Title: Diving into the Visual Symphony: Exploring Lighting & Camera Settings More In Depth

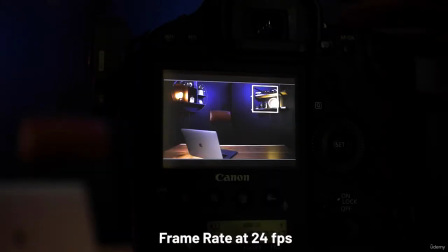(4:01)
So for my frame rate and record settings, I'm going to be shooting at 24 frames a second, because this is going to help to give your image a much more soft movie feel versus 30 frames,
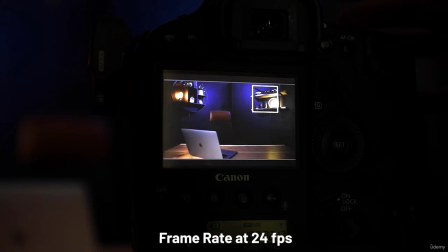(4:13)
which is the way that TV broadcasts, the news stations, all that kind of content uses 30 frames a second.
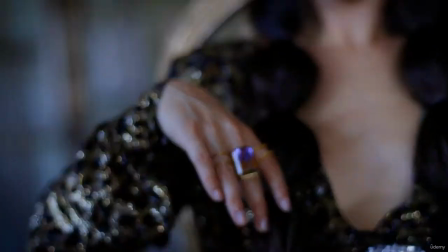(4:22)
It feels a little bit plasticky. Now for frame rate, exposure, aperture,
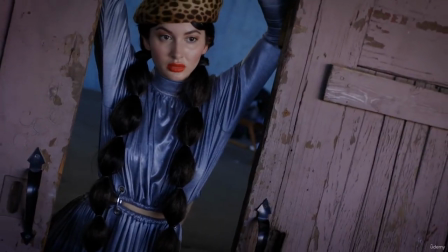(4:27)
ISO, and shutter speed, I have full courses that dive really deep into these topics.
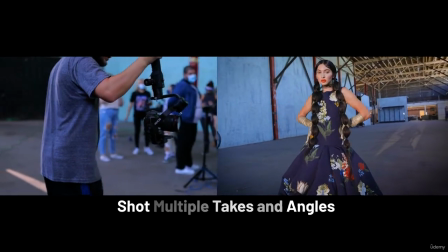(4:33)
So I'm just gonna kind of do an important overview of the most important things to pay attention to.
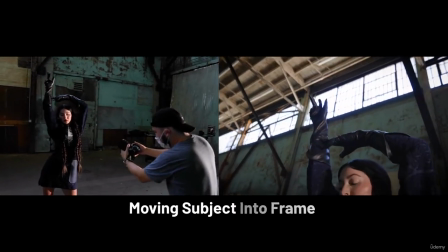(4:39)
But if you want more information, you can check out those other courses.
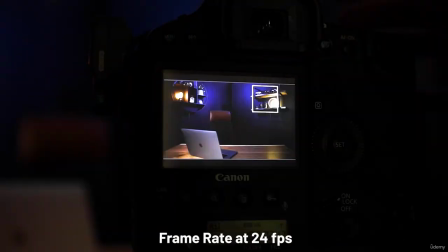(4:43)
Now, because my frame rate is at 24 frames a second, it is industry standard to set your shutter speed at double that, which is setting your shutter at a 50th of a second. This is going to create the most natural motion blur, and that all films use this to really create that soft film type aesthetic.
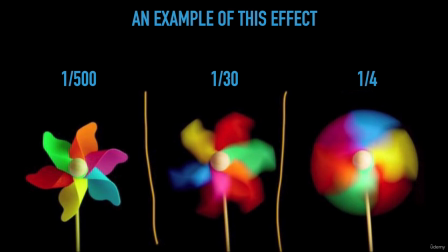(5:02)
The higher the shutter speed, the more crisp and strobe-like the image is, and the more hyper-realistic it feels. The lower the shutter speed, the more soft each frame will feel.
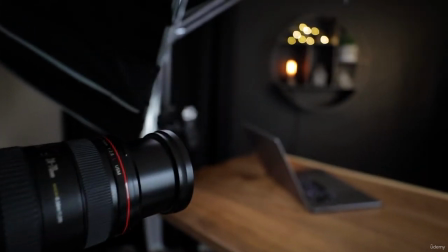(5:13)
For aperture, I'm shooting on a 24 to 70 millimeter 2.8, and I've got my aperture set all the way open.
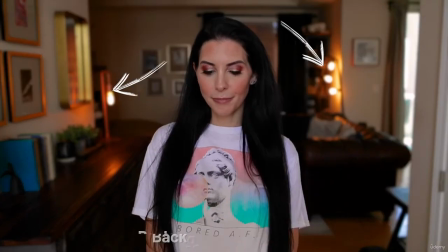(5:21)
The lower the aperture, the more light is entering the camera and the shallower the depth of field.
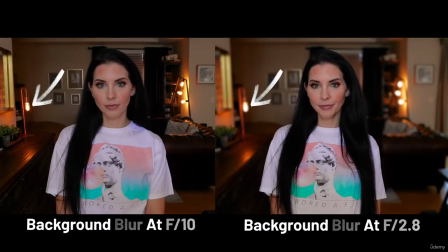(5:27)
This is what we really want to go for, especially when you're talking to camera.
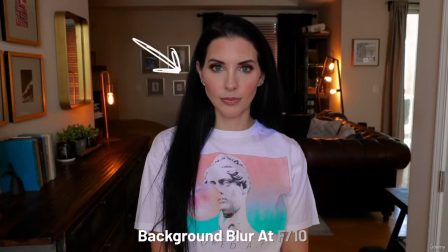(5:31)
You want that nice crisp focus where you're razor sharp and the background behind you has got that nice blurred out look.
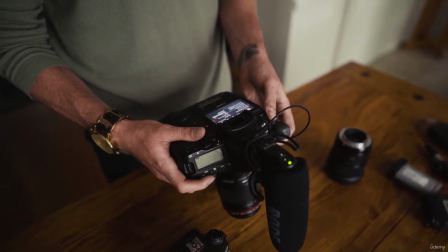(5:38)
So I'd highly suggest, with whatever lens you're shooting with, bringing your aperture all the way down to really get that blurred out background.
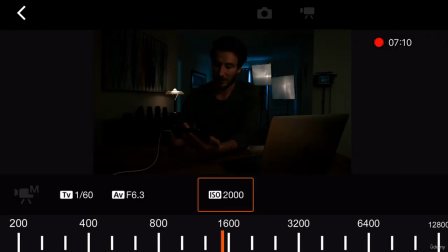(5:46)
And lastly, we have our ISO. Now this is what boosts the overall exposure of the image.
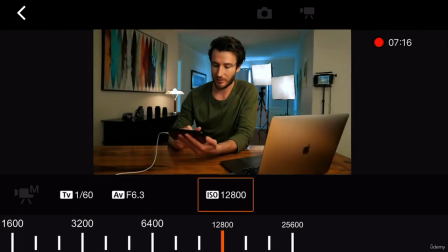(5:53)
The higher the ISO, the brighter the image, but that's gonna give us more of that digital noise.
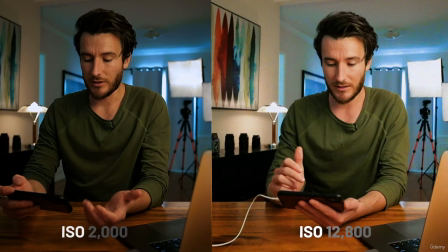(5:58)
The lower the ISO, the less the image is boosted, which means it's gonna be darker and there's gonna be less digital noise. For my specific scene, the way my light is set up, the perfect setting for the ISO is 1600. And you're gonna wanna find what ISO you don't wanna go above on your camera.
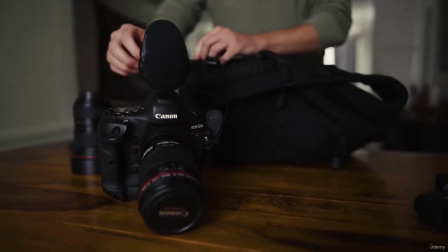(6:17)
Each camera's different, but for my 1DX Mark II, I know that I don't really want to go above 2000 because for my eyes,
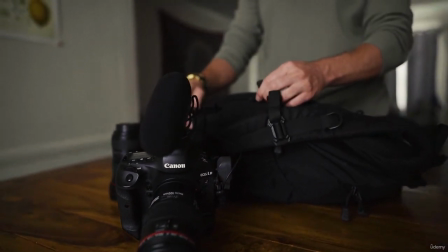(6:24)
that gives just a little too much of the digital noise in the dark parts of the image.
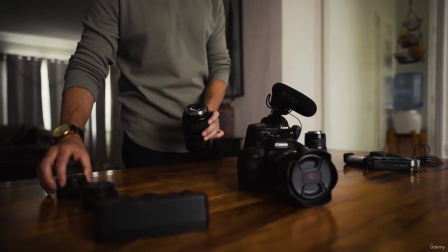(6:29)
But that could be a completely different number if you're shooting on your phone or a Sony camera or a really good low light camera.
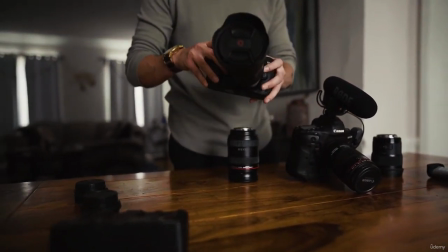(6:36)
You're going to want to find that sweet spot where you're getting the perfect exposure, but your image still looks really clean.